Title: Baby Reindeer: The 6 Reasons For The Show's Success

An example I can give of the series' effectiveness in putting you in the shoes of the characters is a moment when Donnie is exiled in his girlfriend's house.
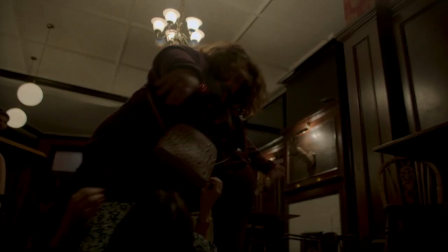It sort of prevents her from leaving her own house too, out of fear that Martha will find them and attack her again.
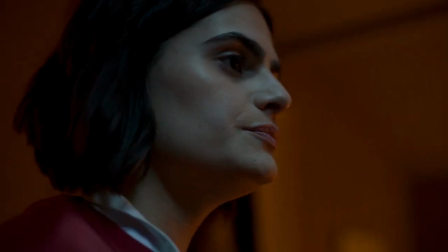But me watching this, knowing she's a trans character, I thought, damn, she must have fought so hard to be able to go out in public accepting herself the way she wants,
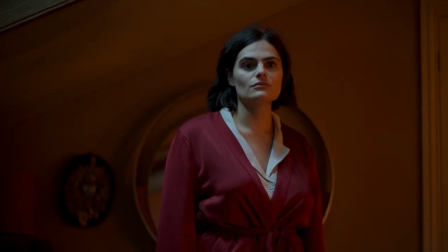just for this guy to come now and say she has to stay home for fear of someone seeing her. And this exact argument is used in a discussion between them, and it made me pause the show to acknowledge that they never rubbed all of that in my face. I simply connected to the character with what they showed me. And that's the sort of thing that only happens in a well-told story. So, kudos, because it was a well-told story that made me feel empathy for a type of character that normally doesn't affect me at all. The next point that helps Baby Reindeer be the success it was is the cinematography, aka the direction of photography. This is the point I mentioned at the start of the video, and this is a point that's very hidden in plain sight,
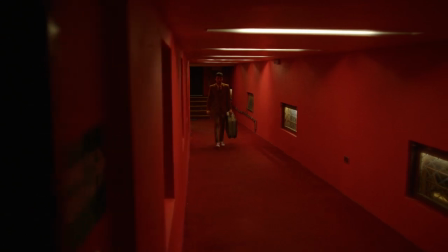and many people know it exists, but don't know exactly what it's for beyond creating cool shots to look at,
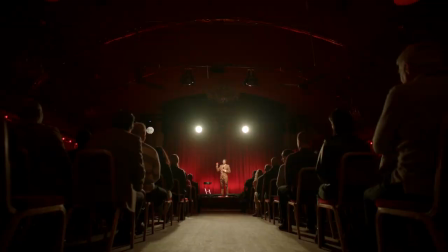which this series has plenty of, as you can see on the screen. What many people don't know is that cinematography, or DOP, is not just a visual way to make beautiful images,
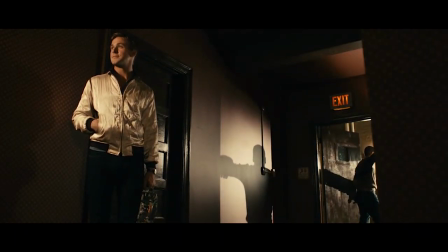but rather the greatest narrative tool of a film, series, animation, or video game cutscene. Within cinematography, there's a bunch of rules, and one of them that we consciously plan to touch the audience's subconscious is the quadrant system.
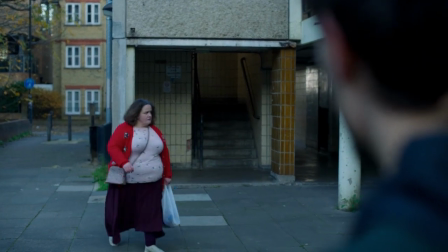Let's take this scene from episode 6, where Donnie goes to confront Martha at her house, and he tries to set a trap to report her to the police.
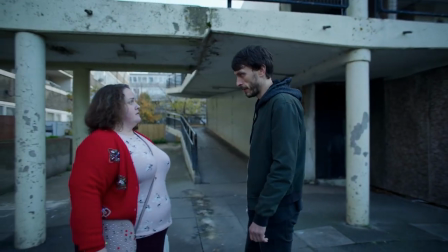Here, we see them in this wide shot where Donnie is on the right side of the screen, and Martha on the left. So, the quadrant system works as follows. Imagine there's a vertical and a horizontal line cutting the screen.
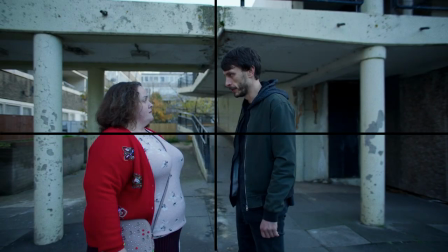These are your quadrants. Unconsciously, we understand that whoever is on the right side of the image is the person who has control of the situation.
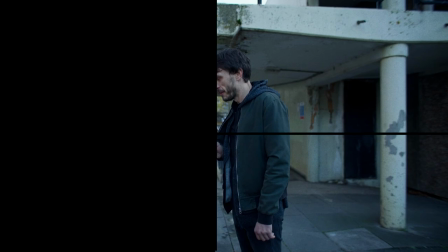The right side is what we would call the dominant side, and whoever is on the left side is at the mercy of the other. The left side is the submissive side. So imagine we have a father and a son, a detective and a suspect, a teacher and a student. Most, if not every time, the authority figure is set on the right side of the screen, but depending, of course, on the scene's context within the story and how the director actually wants or knows how to frame it. This is more of a guideline, a suggestion, that's why I said rule, but that's basically the gist of it.
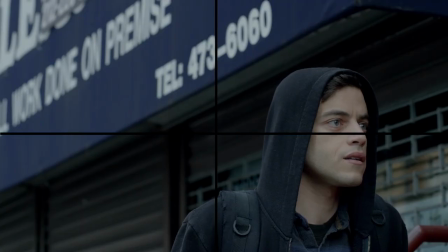And this dominance and submission vary according to the lower and upper quadrants of each side, or whether the character is in the close-up or in the background, or if it's a lower angle looking up, or if the character's right in the middle of the screen. There are hundreds of possible combinations to manipulate the audience's understanding of the story with this technique.
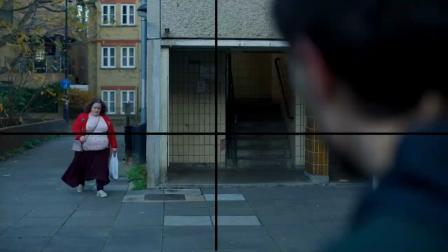But in Baby Reindeer, here's what they did. Donnie is on the right side of the screen, right?
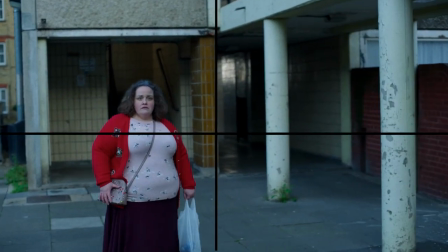Because he caught Martha by surprise and confronted her, so he's the dominant one at this point.
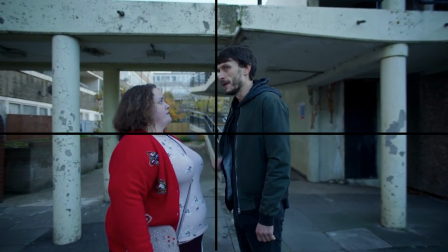And if the camera were to close in on the frame, he should still be on the right, right? However, look at where he is, and when it switches back to Martha, she's on the right. This causes an unconscious discomfort in the audience because it's visually counterintuitive, right? Which you, watching this, probably didn't know what that strangeness was or simply overlooked it, but I'll tell you.
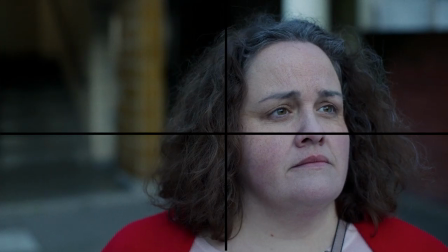Martha is the one who really has control of the situation because she has an ace up her sleeve.
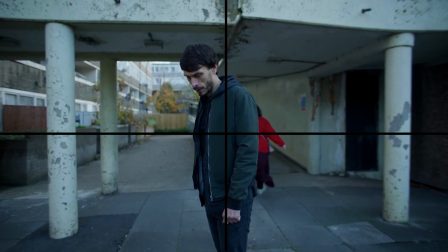That's why she's on the right side. At the end of the dialogue, in fact, when the shot widens, Martha breaks the line and ends up on the right side of the screen.
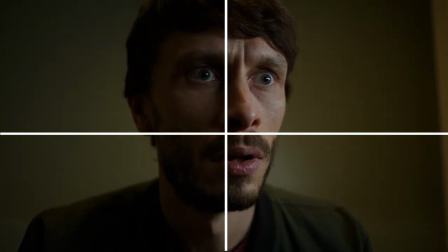And then, in the next scene, we see the consequences of Donnie's action and we find out that Martha was recording everything he said and contacted the police before him.
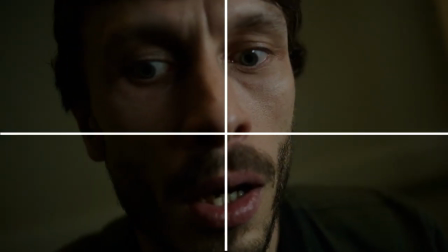And at the moment he received the news, where is he on the screen? On the left side.
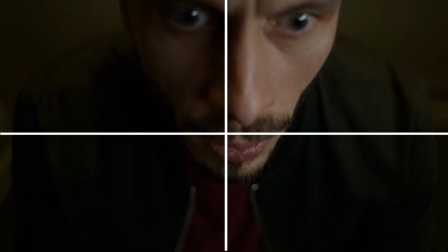Because that's when he realizes that Martha is a beast he hadn't learned to fully decipher and he had underestimated her.
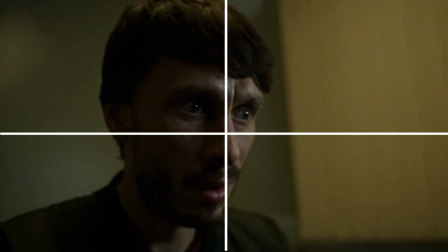And all of this happens right under our noses since we're stuck in Donnie's perspective. We only know what he knows and we discover new information along with him. He didn't know Martha was recording everything and neither did we, but the authors did.